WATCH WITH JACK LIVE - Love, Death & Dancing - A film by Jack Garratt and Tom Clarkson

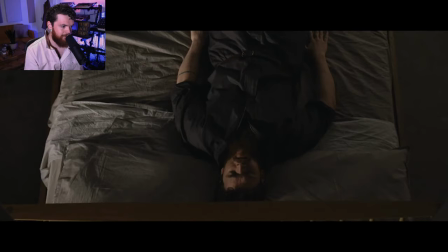13:34 If I was touring this year, I would have brought her in to do choreography with me for the tour. Hopefully that's still something we can do in the future.
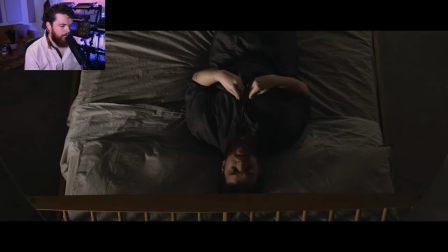13:44 This song means such a different thing to me now than it did a year ago. This dance as well, me being alone on a bed, this is a very difficult thing to look at.
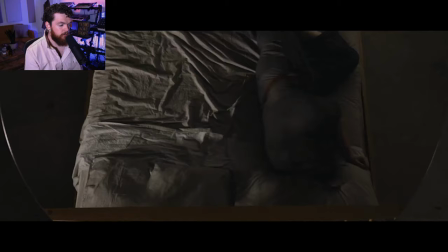13:57 Yeah, interesting. This is a really lovely shot though.
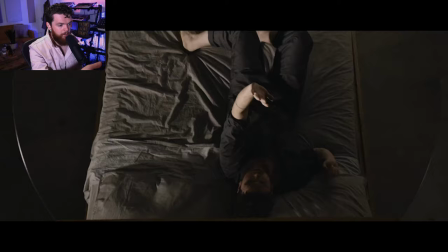14:01 As the camera pulls out, you realize the whole time we've been shooting me through a mirror, and that there are a series of mirrors surrounding the bed,
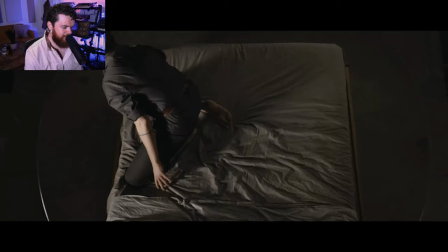14:09 warping the vision of me, warping how I see myself,
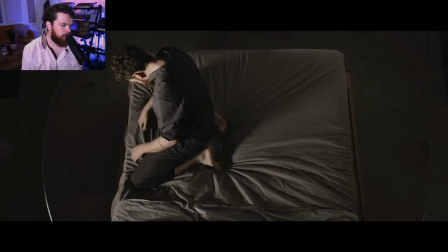14:12 warping how other people see me, which is so, that's such a poignant message throughout the whole film anyway.
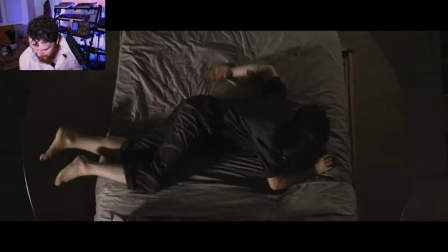14:23 And then this is a mirror as well. God, Tom Clarkson, ladies and gentlemen, Tom Clarkson.
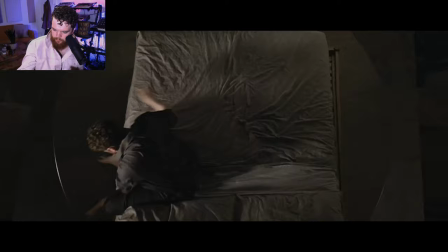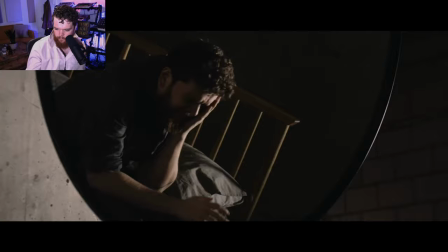14:34 Wait, did it pause? No, okay. Wait, someone asked me a question then. Wait, what were you saying?
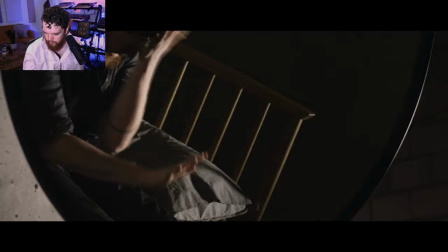14:39 Iona, were you asking me something?
I know it's alright not to be
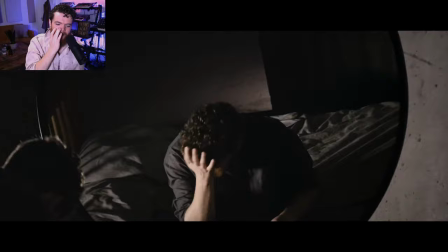14:47 okay. Josh McEwen, how many people are involved in a shoot like that? A lot. We had a full team.
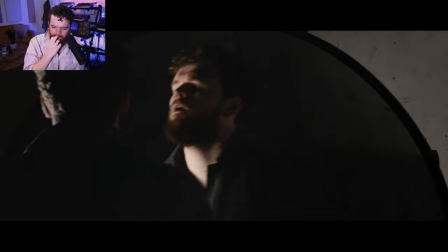14:53 We had a big crew. We had maybe 25 people, I think.
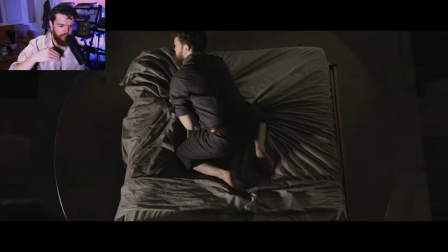15:02 There's a full credit underneath, I think the video that we'll put out over the next 48 hours,
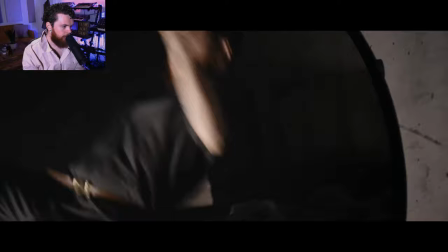15:07 I'll make sure there's a full credit of everyone underneath it, because it's important that they all get lauded for their excellent and incredible work that they did.
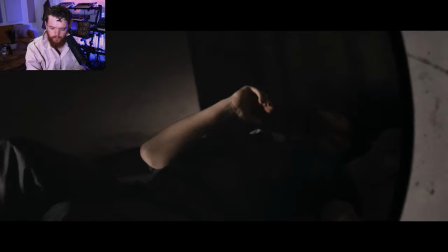15:14 Did we miss the butt shot? Oh, we missed the butt shot! I think we missed the butt shot.
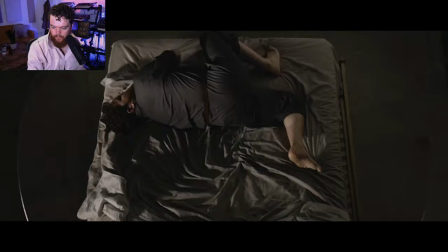15:21 Daniel, the name of this song is called Dr. Please.
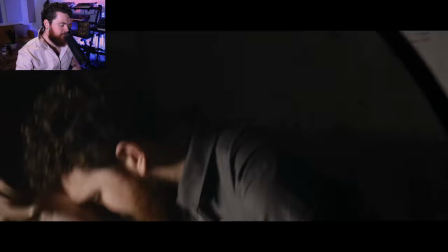15:27 Thomas Jennings, what was the decision over the costume? Right, so as you can see, I'm wearing a lot of boiler suits at the moment, and I was for this.
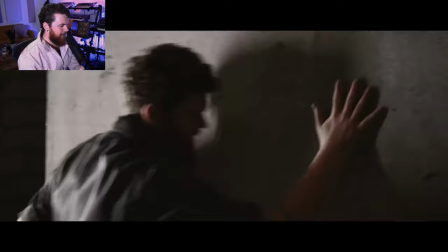15:35 The point of that being, oh, this is a great bit. This is a really lovely bit.
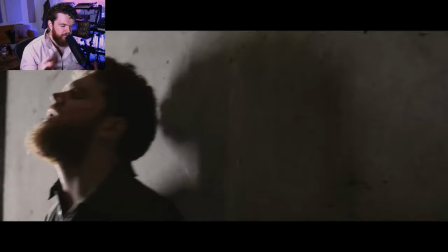15:43 But the point of the boiler suit being, it's one piece of material that envelops me.
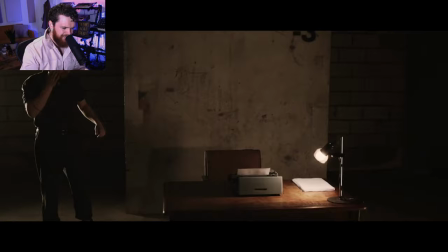15:53 And in a time of my life when I was being so bitty and being so desperate to find pieces
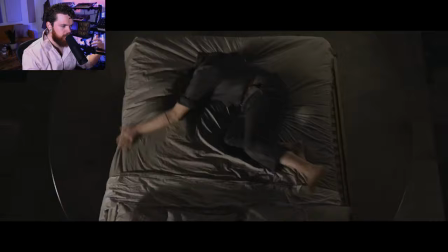15:59 of my personality in other people or in other pieces of clothing or in other people's music or in just other things,
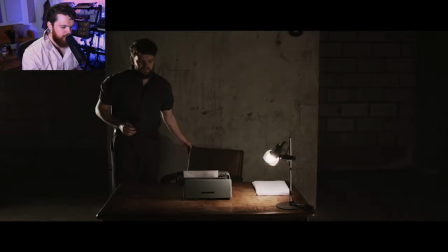16:04 I felt it was really important that we find a way to symbolize some sort of unity, some sort of cyclicalness, you know.
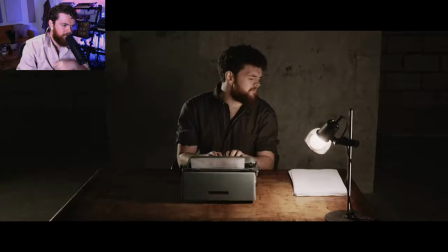16:14 What's it? What's the Saturday Night Live sketch? Clothes are just holes. This is a hole.
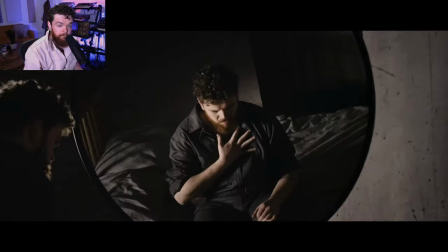16:19 This is a hole. This is a hole. Yeah, so the point of the jumpsuit is it's supposed to be just one piece of material.
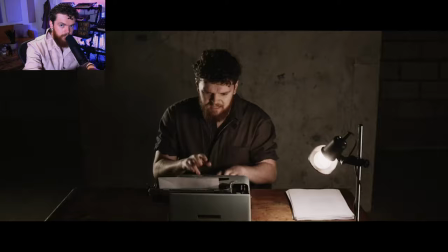16:27 It's cyclical. It's eating its own tail. Butt shot. Cyclical like my emotional journey. Cyclical like the songs.
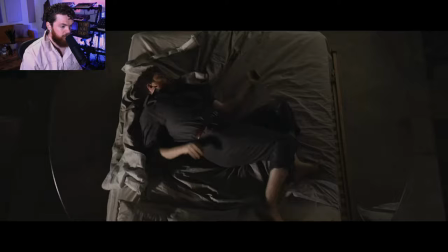16:38 This was the last video that we did. We did this on the end of day four. And this was the first take that we did.
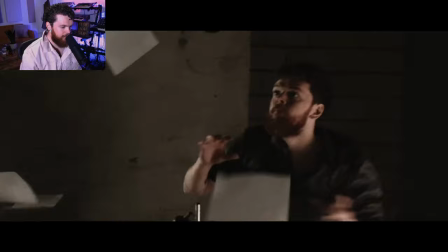16:43 Me doing the dance, chucking all the paper everywhere with the paper falling. This was the first take that we did.
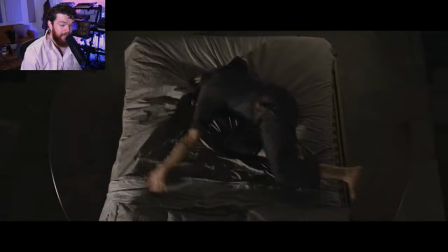16:48 It's the only take that we did. A, because we were happy with it.
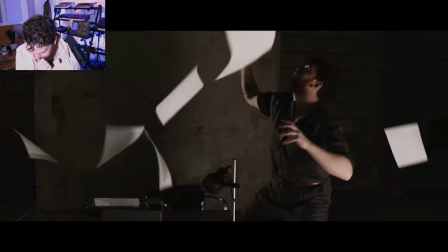16:54 B, because we had to go home.
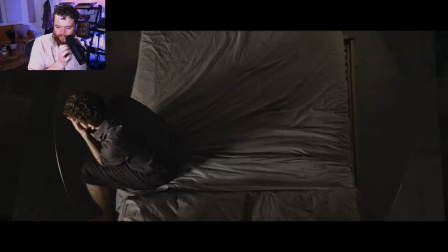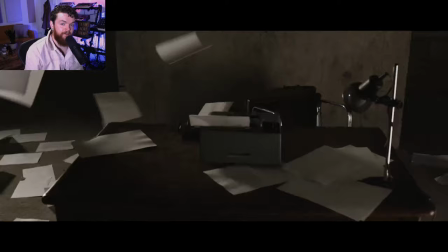17:04 Hounsfield asked me, what did you do to stay calm during the stressful parts of filming? I'm not going to lie, I wasn't very calm.
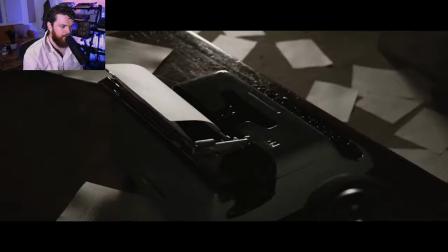17:10 It was a really, really, really intense part of my life and my career.
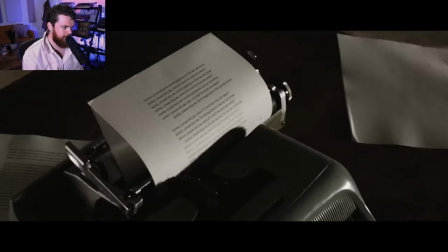17:16 And a lot of people put up with me and were very patient with me.
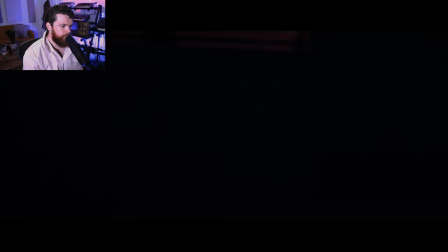17:22 I had an incredible crew of people who were just unbelievably brilliant to work with, and they helped me a lot.
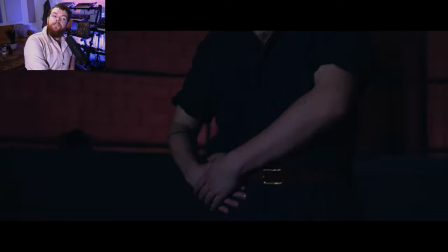17:29 All right, so question earlier about the hero poses. This is one of them. Hands on the hips, positioned off to the side, looking up like that.
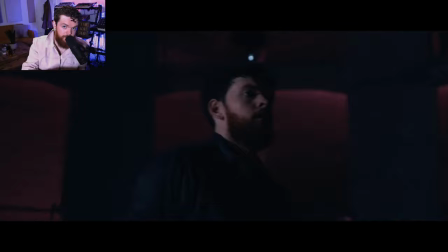17:37 That's one of the hero poses. It's a very similar one to at the beginning of Old Enough.
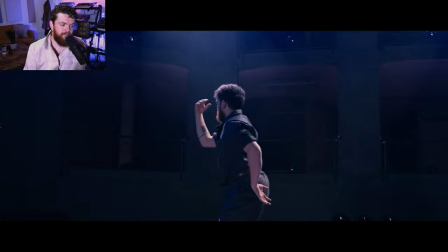17:43 So this is my favorite video. This is my favorite dance routine, one of my favorite songs.
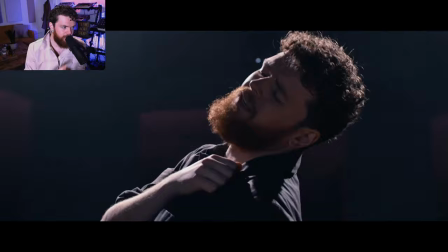17:50 I think the performance of this, the dancing of this, is some of the best I do in the whole film.
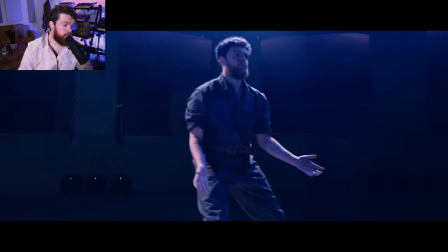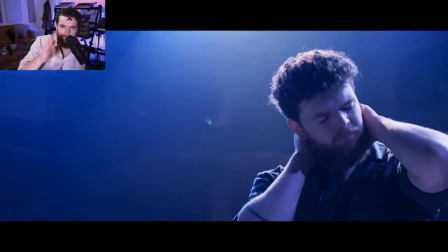18:01 Yeah, I love this one so much, especially the end bit. We'll get there.
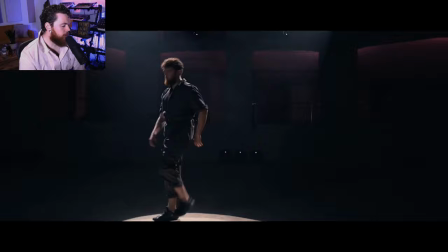18:10 Flora, did you improvise some of the moving? No, there's not a lot of improvisation in it, though it looks like it.
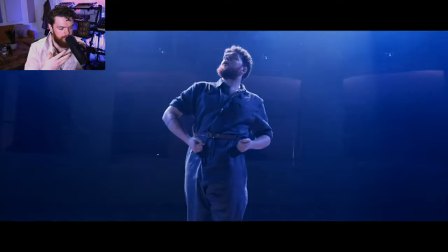18:18 That was kind of part of the choreography. Liv and I spent a long time finding out what my movements were. I used to dance when I was a kid.
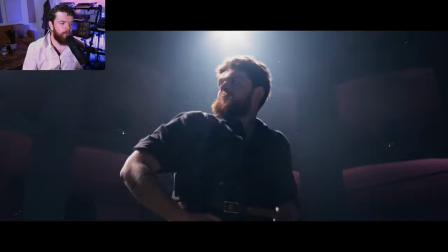18:24 I don't dance a lot as an adult. But we choreographed it together.
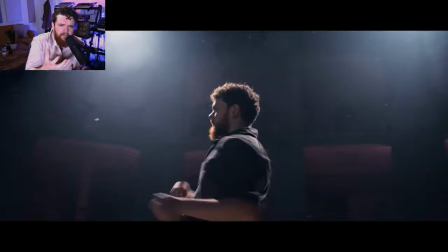18:30 She took the lead, absolutely. She's an incredibly talented choreographer and mover and physical just being.
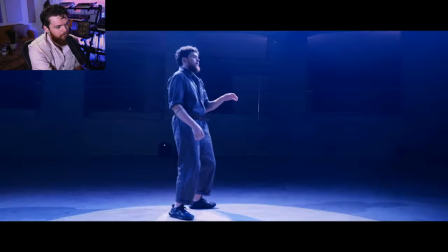18:36 And she so encouraged me. Like these, the twitches
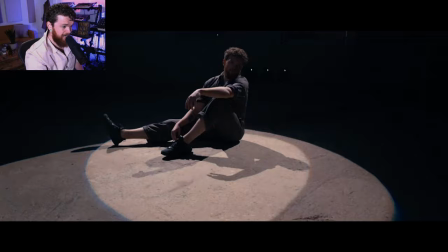18:43 the transitions between states of me, you know, the rigidness and then the fluidity, that fucking spin, that's good.
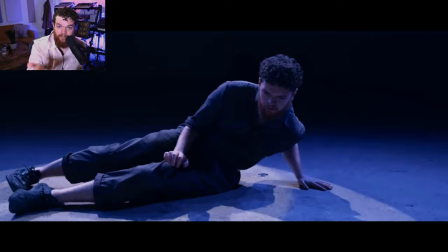18:52 But this is a really good example, actually, of what you're saying. If there's improvisation, there's not.
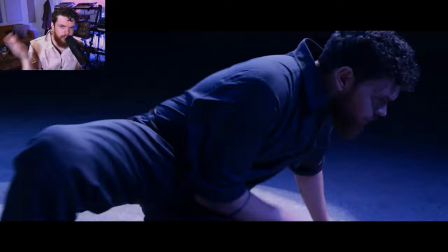18:57 It was long choreography, entire songs worth of choreography that I had to memorize.
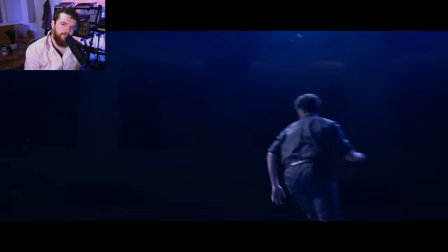19:02 But we wanted it to feel inspired in the moment.
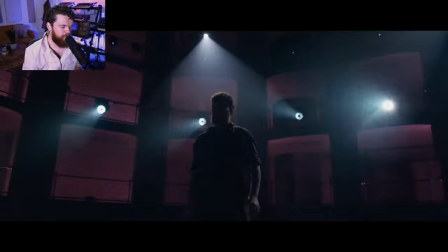19:10 This was Tom. That editing, that idea, all of that, he came up with that in the edit.
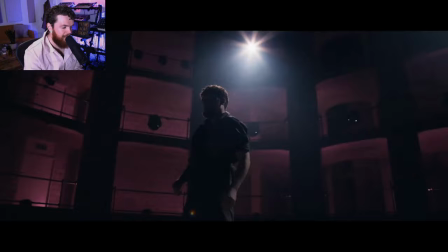19:14 We kind of knew we wanted to do the slow motion thing, but it wasn't hitting, it wasn't working, and he did this edit, and it's phenomenal.
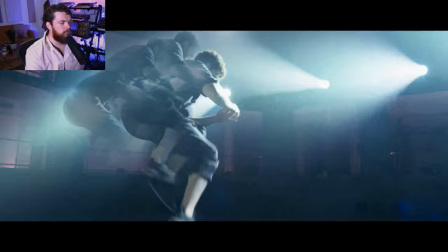19:21 It's phenomenal. It kills me that you have to ask me. Yeah, man, look at that.
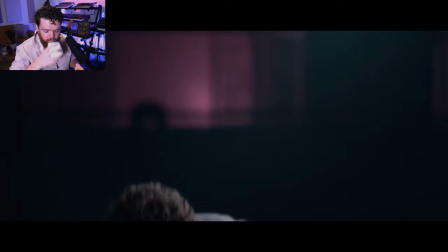19:28 Woo! But somebody who...
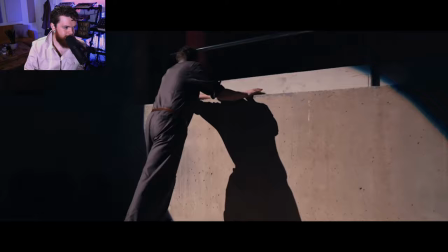19:36 So anyone was the first dance that we did? It was the first thing that we choreographed, Liv and me, at Islington Arts Factory.
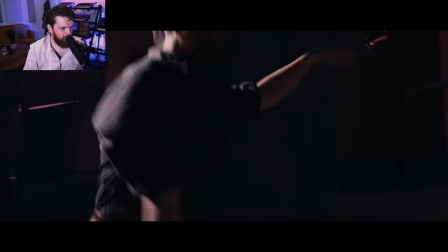19:49 God, this song took a long while to get together. Spin! Mm-hmm.
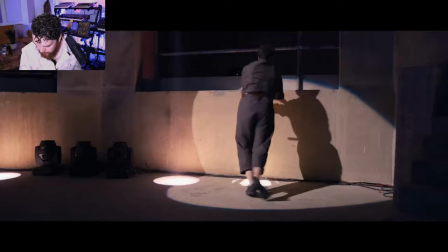19:57 Sick. Yeah, nice one, Jack. Well done, Meg. Catch you, but my God, I...
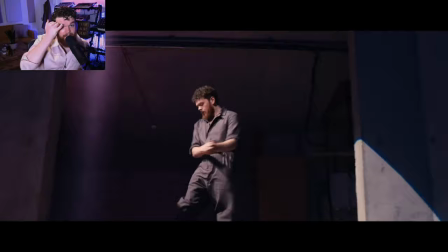20:08 Jacob Cohen, how long did it take me to practice and memorize the choreography?
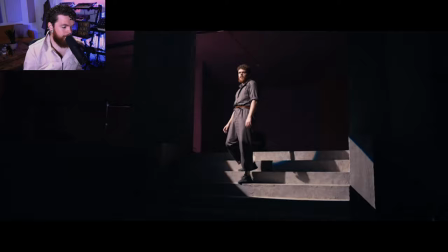20:16 It took a while. It took a couple of months.
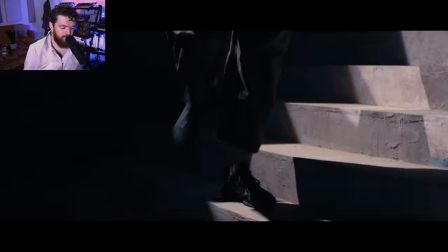20:19 I kind of gave up a lot of Christmas and a lot of November, and Liv and me spent weeks, days in the studio and choreographing it.
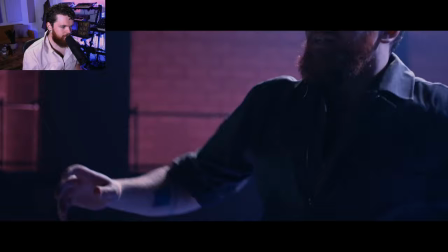20:28 Luckily, I got it in my bones when we were working on it.
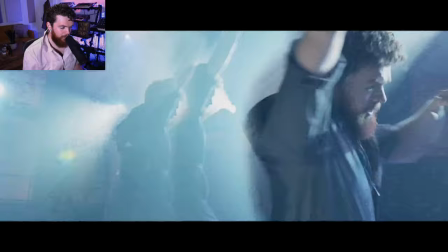20:35 The duality of this song is so apparent, and it was so important that we get that right in the choreography.
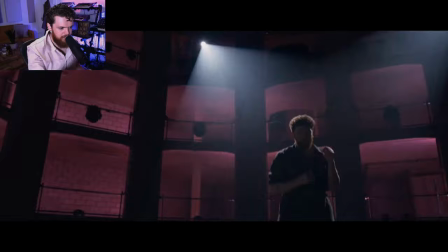20:42 As you see, when we go into the next section of the song, the second half of the song, it's a real yang moment.
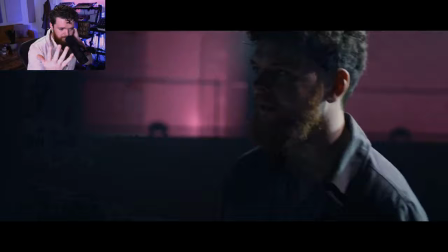20:47 It's a real absolute, these two opposites, these two completely different songs stitched together,
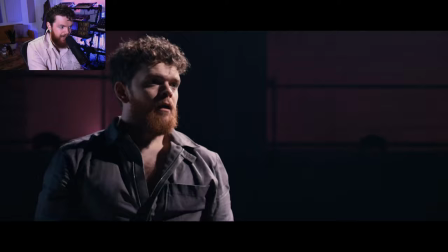20:55 The movement had to reflect that. That's why there's no camera editing from like here onwards.
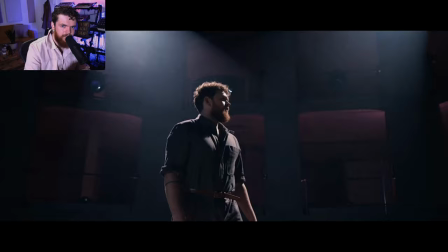21:00 Here onwards, we're pretty much just in this shot looking at me. There's no quick cuts. There's no fancy things until right at the end when things get a bit too intense.
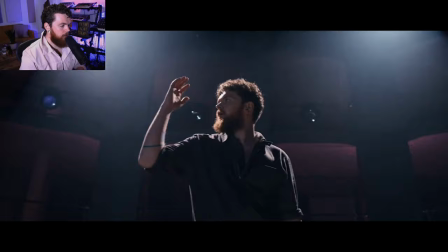21:07 And that's my mind starting to fall apart. Because bearing in mind, there's a narrative here. There's a hero's journey.
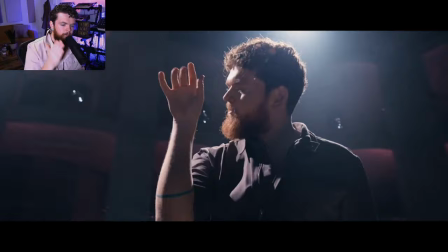21:13 There's an arc to me. This is the middle point.
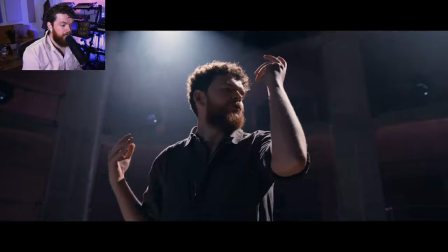21:18 This song is the final track on side one of the vinyl. And it's the middle song in this film.
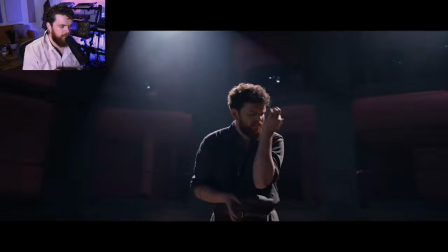21:24 It is the turning point of my love for myself.
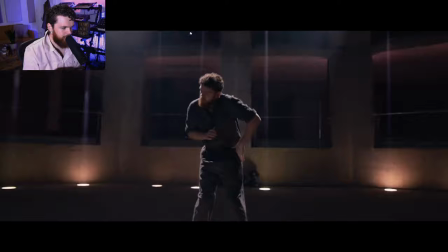21:30 And it's not necessarily a good turning point. I'm going to sit back and watch this.
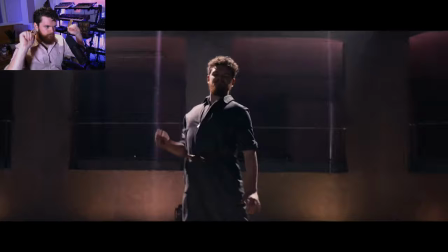21:37 This is my favorite thing I've ever done. Fuck, come on.
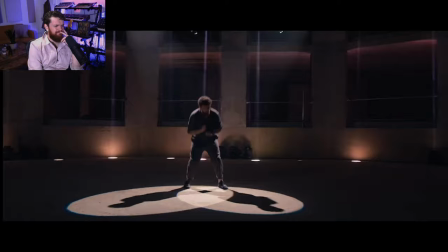21:45 Shoulders.
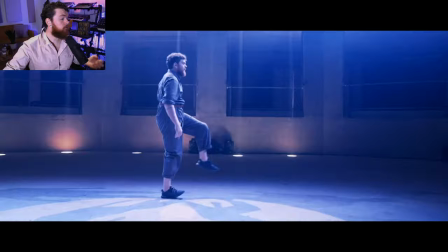21:51 That guitar solo is sick.